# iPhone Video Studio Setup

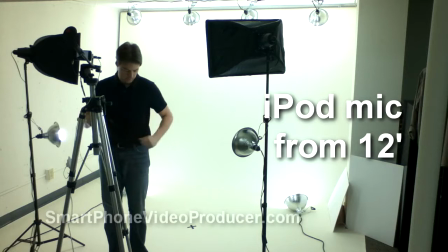Okay, here I am getting ready. I'm going to be putting the microphone on. In order to put the microphone on and not have it show,
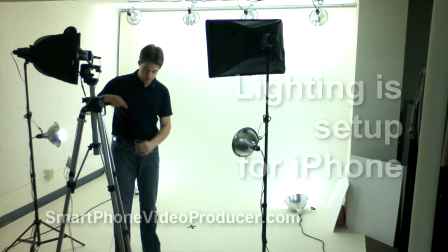you're going to want to make sure that you fish it up underneath your outer layer here.
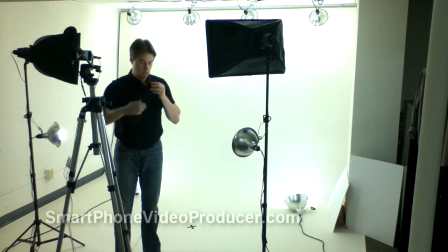So I'm actually going to turn this on and then I'm going to switch over to the other. Now the closer you get it up to your neck here, the more bass you're going to get in it. So I'm just going to go right about maybe a little bit higher.
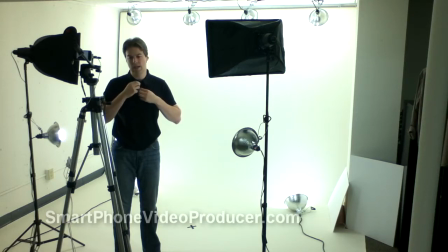There we go. And you can notice that today I'm wearing a black shirt with a white background, so there's a lot of contrast there.
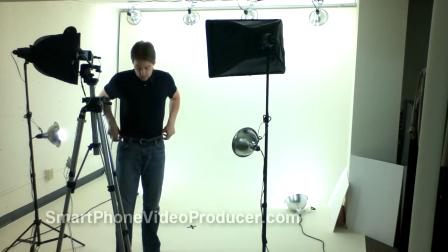It just means that there's less of me blending in with the background.
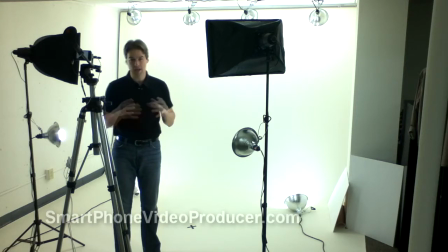If I had a white shirt on or a light colored shirt like I had on the other day, it would look a lot closer to the,
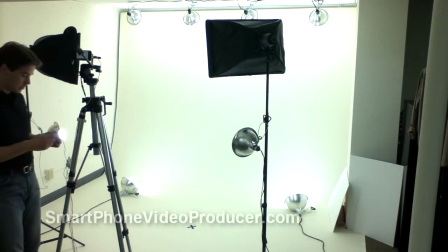I blended too much to the background. So I'm going to go ahead and turn this on here. Okay, now we have the audio. I'm recording on this camera right here. And I've got my mark here, which is an X, which means whatever I'm lighting or whatever I'm going to focus to, finding that depth of field or the focus length there is,
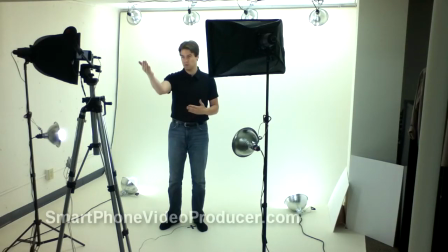that is going to be to this X. So it's going to be from the camera to the X. Now,
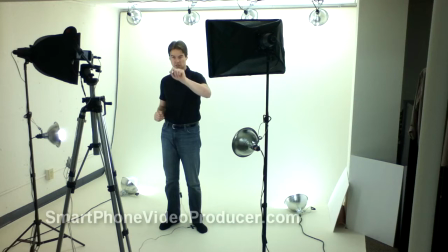this is the iPhone. The iPod Touch is the one over here getting the wide shot. It does have a fixed lens, so it doesn't have adjustable focus, but it still has a really good picture, and it does have a clear enough focus. And it actually is a little bit wider, so that's why I'm using that as the wide shot. So over here we have the iPhone, and I'm talking directly to it. Now I'm looking at the lens. Now when you're actually doing this, you're going to want to make sure, I've got actually it's a bicycle mirror here,
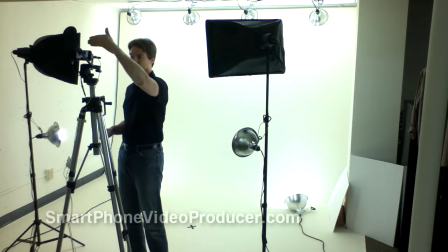I can go on to that later, but what that's doing is allowing me to see what is on the other side of the camera, because I want to use that HD camera and not the other one, the FaceTime camera, which is standard definition. So what you want to do is make sure you're looking at the lens, because that's what people are going to, how they're going to make eye contact with you when you're shooting the video, when they're watching it. So every once in a while you can glance up, like before I shoot, I'm going to look up at the mirror, make sure I'm right in the center of the picture, I'm lit well, and everything looks good. I've got my mic on, and I'm pretty much ready to shoot. So that is how I set up. But before I do that, there are some things that I need to do to set up the camera. As far as if right now I'm doing this whole production as a one-man production with two cameras, so there's an added complexity here. Most times you're not going to have two cameras and have to light for both cameras and such, and have twice as many files and everything. So one of the things that is important is making sure you light well and that your focus is proper. You got a proper focus. So since I'm doing this on my own and I don't have this set up all the time, I'm going to show you the little trick that I use to do all that focusing and the lighting.
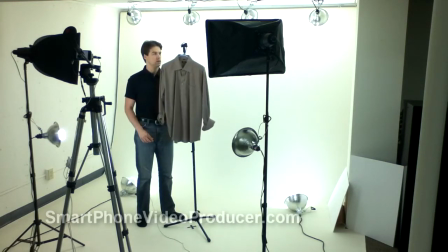Now what I have here, as you can see, this is pretty much right at the top of my head.
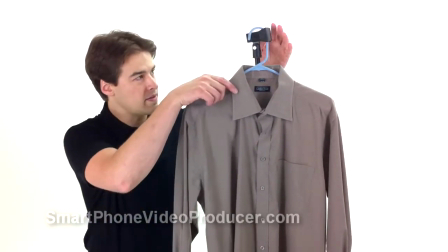I have a simple brown shirt, and what I have it hanging on is actually a microphone stand.
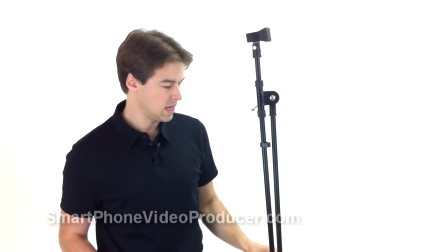It's a standard microphone stand with this,
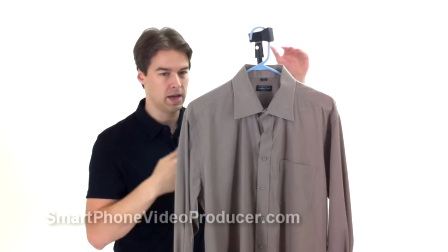this adapter right here, which allows it to go up higher, and you can actually arch it over, over something if you need to.
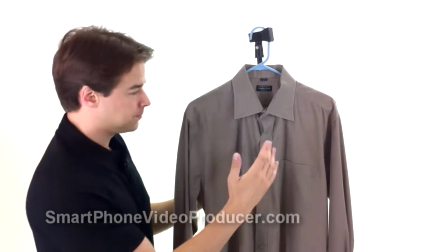But what I do then is I actually will focus right here, because this is
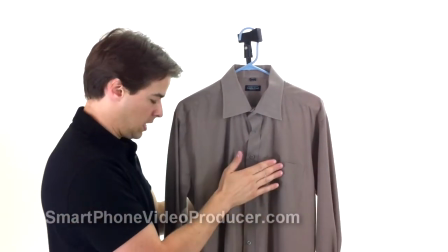the plane of focus here between here and the camera. And so right now what we have is what we're going to focus
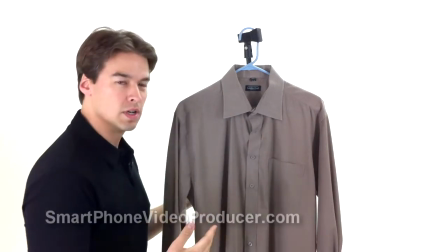on, and then also I'm looking for something that I'm going to put here that's similar in the gray tones, I guess you say,
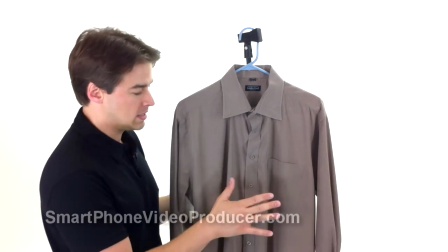to my skin.